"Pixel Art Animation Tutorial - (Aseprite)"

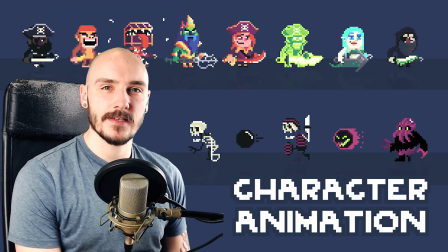If you want to learn how to animate characters, stick around and I'll show you how.
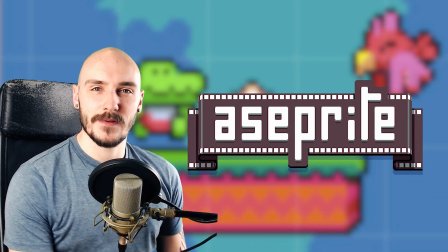I'm using a pixel art character made in Aseprite, but these tips should apply to all mediums and animation software.
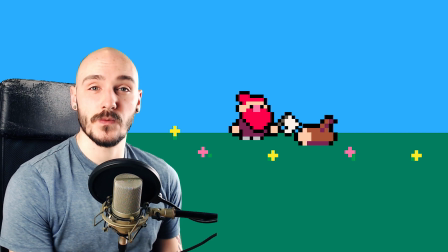So this is Lumber, a wood gathering dwarf. He needs to chop this wood and take it back to his village, but currently he's just standing still.
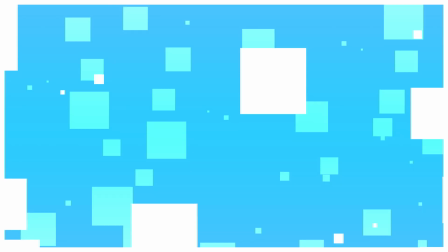So let's animate him. Step one, reference.
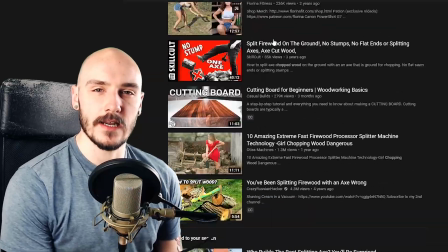You can usually find reference of the action you're trying to animate online, but you can get bonus points if you film yourself acting it out.
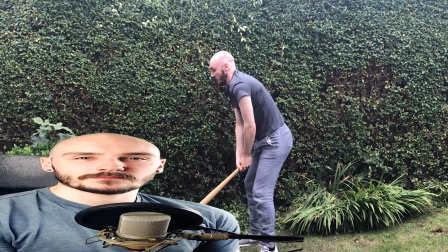This will help you understand vital information like key poses and timing.
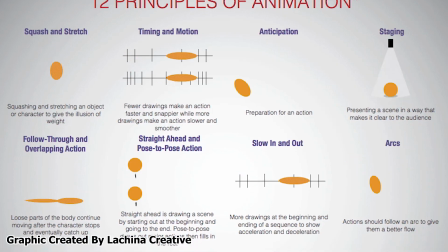Timing is one of the 12 principles of animation, some very simple guidelines I try and follow with everything I animate. If you don't know what the 12 principles of animation are, make sure you let me know in the comments and subscribe, and I'll make a video about it in the future. Step 2, break down the character into parts. Yes. Tear the character limb from
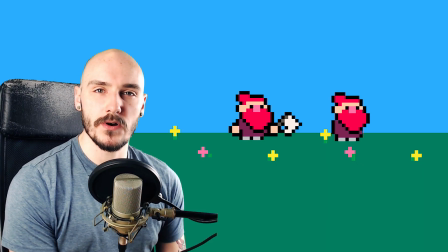limb. Oh, made me feel sick that actually. Separating the character into parts can help you focus on one thing at a time and get more accurate animation.
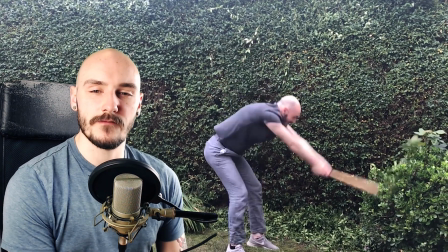Step 3, the key poses. I learned from taking a reference video that the key poses are in the anticipation and follow through. So I'm gonna draw the dwarf. That's hard to say. So I'm going to draw the dwarf in these poses, making sure to exaggerate them to match the style that I'm going for.
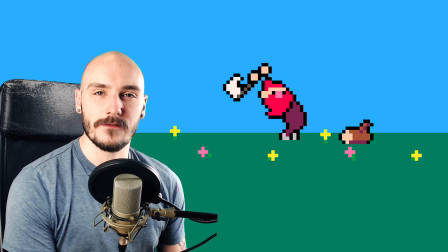Quick tip, smear frames. I want to show the axe flying through the air in between these two keyframes,
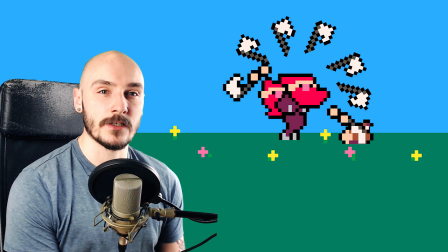but instead of placing the axe in every single frame between, I like to use a single arced smear frame.
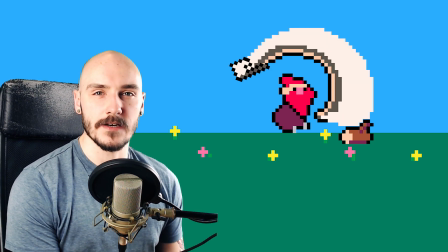This is where the axe is stretched from the start to the end position and occurs as one big image like this.
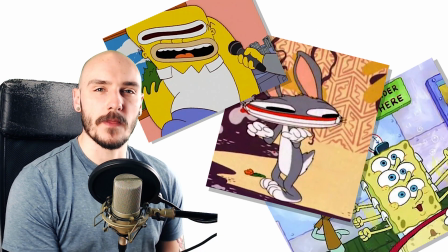Smear frames are common in cartoons and often look really silly on their own, but they're great for getting across quick motions.
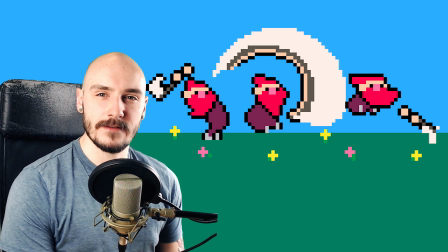Step 4, timing. With only 3 frames, we have a basic chopping animation, but it still kind of looks off.
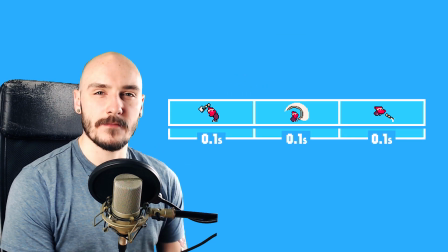Currently, each frame is on screen for the same amount of time, and timing is really important.
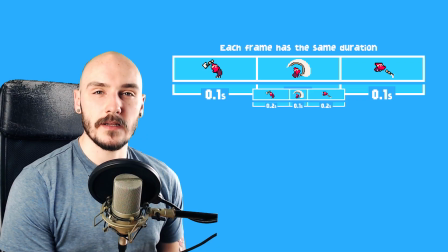I just spat all over the mic there, very nice. A slower build-up and follow-through will give the impression that there is some weight to the axe.
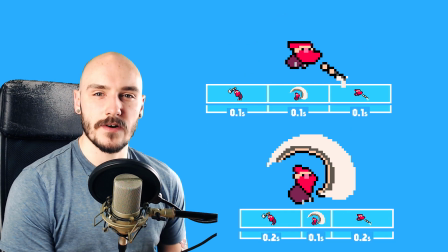Simply changing the duration of each frame can help us make more believable motion.
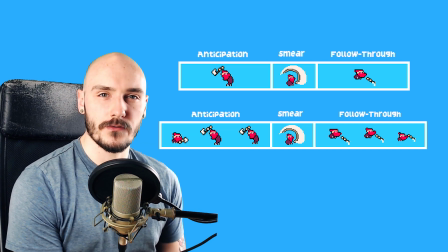I drew in a couple more frames to the anticipation and follow through to give it that slow in and out, and that really gets the timing across well.
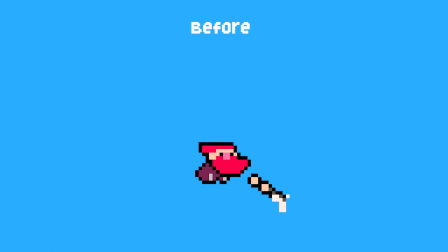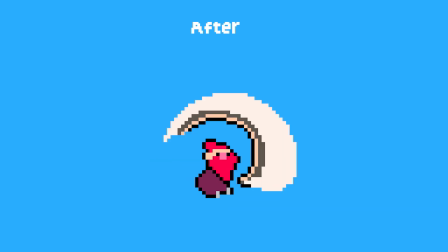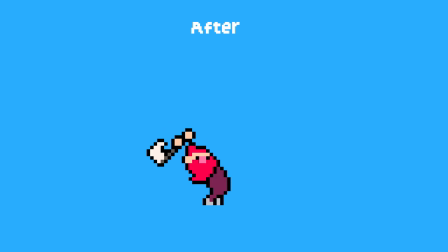Remember that timing also depends on the character.
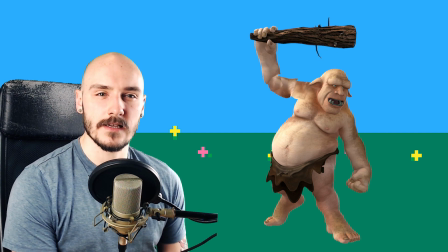A large, strong character might not have a problem picking up an axe, but swinging it through the air might be a bit slower and sluggish.
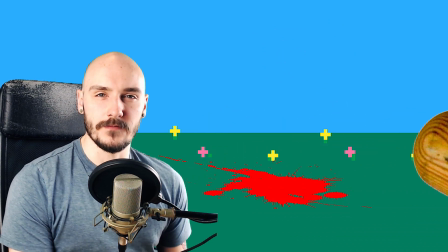Thinking about the context of your animation will help make it more believable. Step 5, overlap or secondary animation.
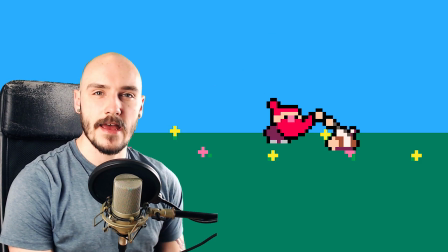I've already done a little bit of this. If you look at the animation, we can see the hair and the beard moving somewhat independently from the rest of the body.
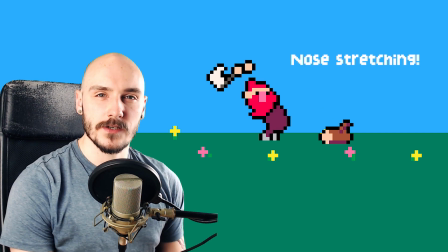But I like the idea that the dwarf's facial features will squash and stretch as he's flying about chopping the axe.
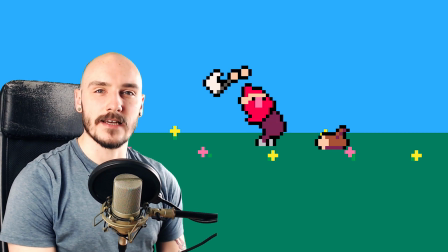Adding that in, we now have a dynamic chopping animation.
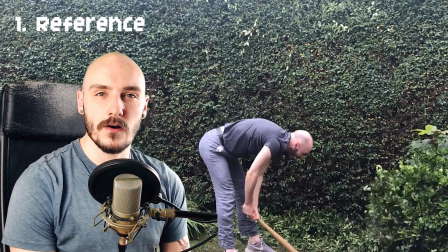To recap this process, we filmed some reference for our action, acting it out to make sure we understood the key parts.
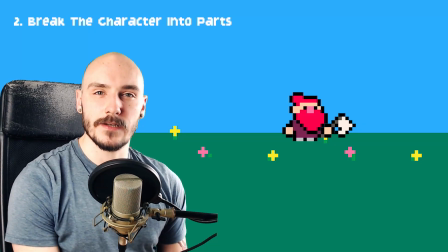We broke down the character into parts for easier animation.
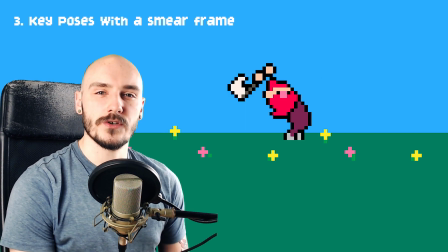We drew the character into the key poses, exaggerating with a squash and stretch and using a smear frame for our quick chopping motion. We adjusted the timing of the action to make it more believable, changing the duration of the frames and adding in extra frames for that slow in and out.
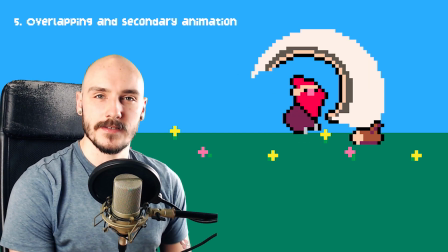Finally, we added some overlapping and secondary actions. I applied that same process and made this little idle animation too.
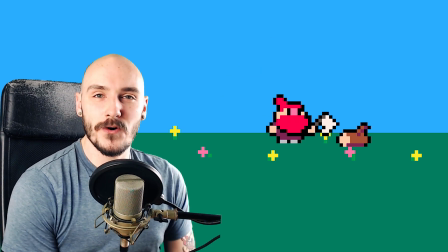Now he's no longer standing like a robot, but he can't walk, so he's never going to be able to take that wood back to his village. I, the pixel necromancer, have the true power.
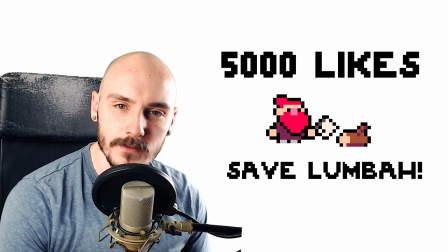5,000 likes and I'll make him walk. It's now up to you to save Lumber.
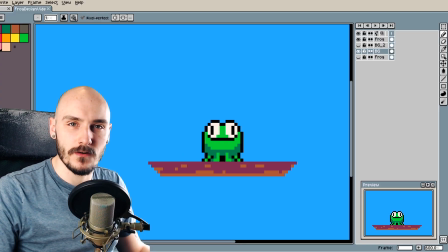Bonus round. What's up? In the last pixel art video, we designed this frog character.
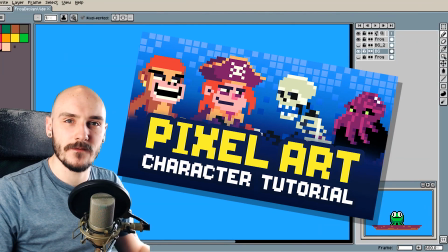If you don't know what I'm talking about, then go and check out that video. That'll show you how I design characters in pixel art.
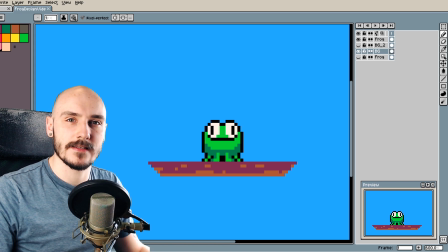In that video, I took you through the whole process of designing the character, so I thought it would be nice now to take you through the process of animating the character, since this is an animation video. So we're doing it live, kind of. It's edited.
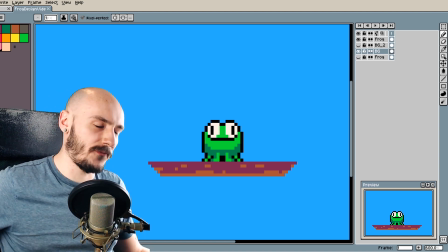It's gonna be edited by me. Now, step one, I did say was the reference, but that I know what I want him to do, and it's this, which is exactly why acting it out is mega important. So if you can act it out yourself, you'll know exactly what you want the frog to do.
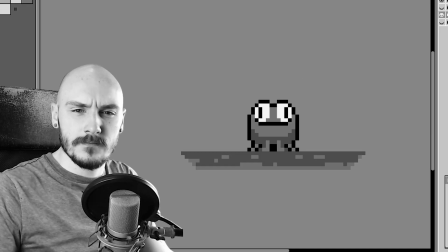Right, so step two. I can't remember what the steps were. God, I wrote the steps.
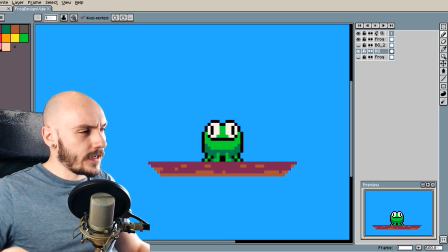Break down the character into parts. This character is really good for practicing animation because it's really just a circle, you know, super basic, no complex parts. We don't have to break it up into different limbs, things like that. We can just imagine he's a big blob of goo, which he is, big froggy goo boy.
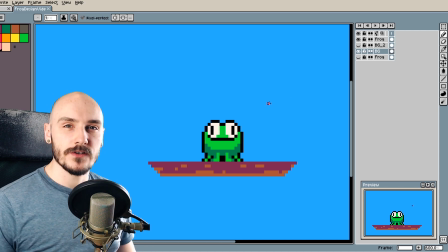So let's animate him. I was going to do an idle, but I think we'll just do a simple hop. So if we're not taking any reference, because that's the reference, and I'm not breaking it down into body parts because it's so simple, now it's time to put it into the key poses.
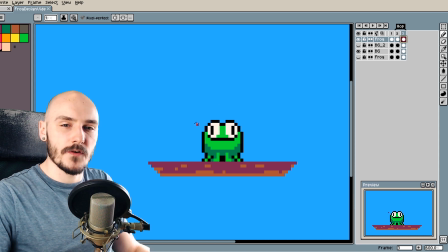So let's do it. I'm going to start off in this pose, but the first key pose that I'm going to put him into is the anticipation frame. Swinging a bat's a good example. If you're going to swing a bat, you don't just swing it from the starting position. You would wind up and then swing the bat. So it's essentially the wind-up frame.
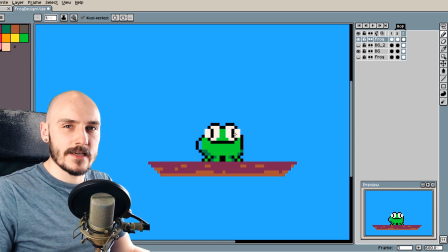So what I'm doing here when I'm trying to put him in this anticipation phase is I'm going to squash him out.
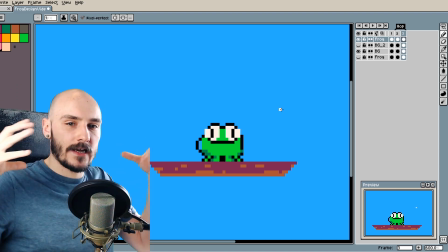So imagine he's being pushed down and his entire body is squashing and elongating outwards.
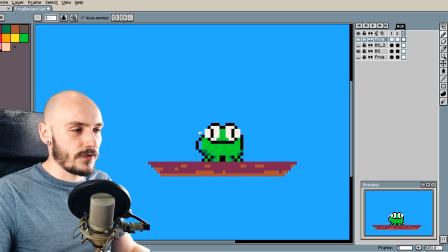Down like that, and then he'll pop up and spring into the air. They do say try and keep the volume the same. If I was to make him that big, then it's kind of unbelievable because he was only that big to start off with. Nice little trick you can do is just focus on one side and then mirror it so you don't have to do more work.
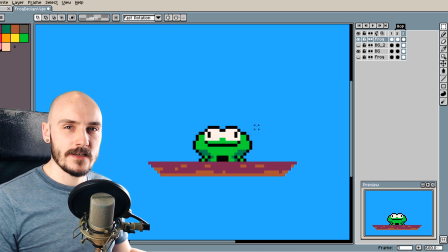So we're getting the basics of the squash in here, but the volume isn't looking quite right. It looks like it's actually expanding a bit. So I'm just going to keep working on this until I get the squash right. This does take time. You know, you won't get it perfect first time. So animation is a long, lengthy process, but it's fun.
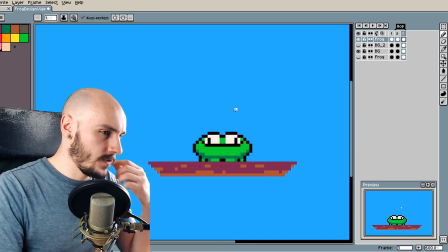So let's keep going. So that's a nice start for the anticipation frame.
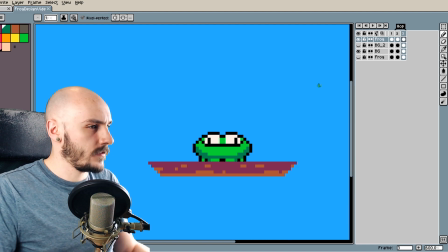That's just one frame. Could probably be improved, but we'll just keep going. Okay, I'll use that for the anticipation frame.
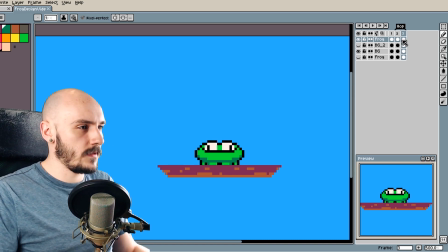Next frame that I need to do is needs to be in the air. So let's add a new frame. I'm going to take the basic frog again because he's not going to be squashed while he's in the air. And let's just move him there. Let's say there. That's a basic hopping animation.
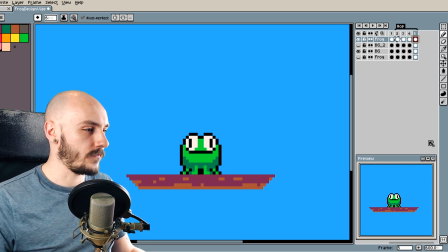It's not great. You know, there is no real follow through there, but it's the basics. We're getting there. So we've got a first frame. He'll squash down into that, which I want to be more stretched out, I think.
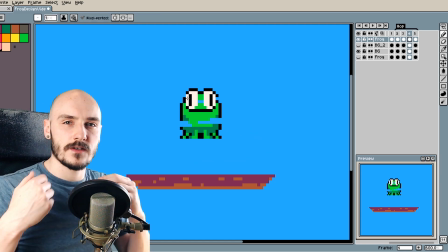So I'm going to stretch this out. If his volume is stretching long ways, it needs to also shrink inwards.
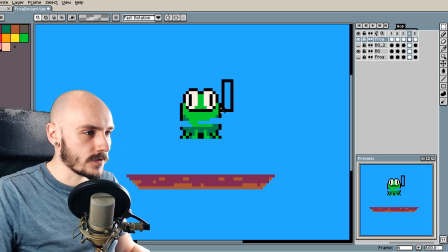Otherwise, the volume of the character is going to be wrong. So let's just move him in. We could probably just move him in a couple of times. Try and keep it exaggerated. His legs, obviously, if he's hopping through the air, they're not going to be curled up anymore either. So keep that in mind. We have a basic hop there, nothing too special.
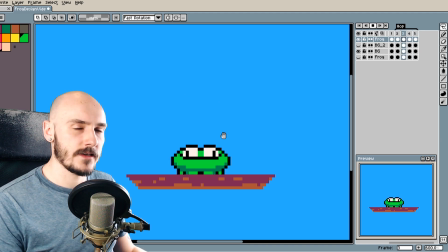Let's slow that down so we can really see. What I notice here immediately when I'm looking at this, it doesn't have a peak of the jump. So you'd imagine when he reaches the peak of the jump that he'd actually slow down as well. So he'd probably squash up again to normal size, and then he'd come back down, and then a little bit of a follow through.
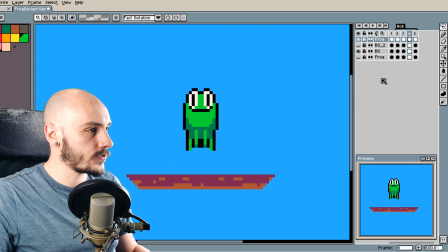So let's keep working. Let's try just adding another frame here. Copy the basic proportion of the frog, but move him up.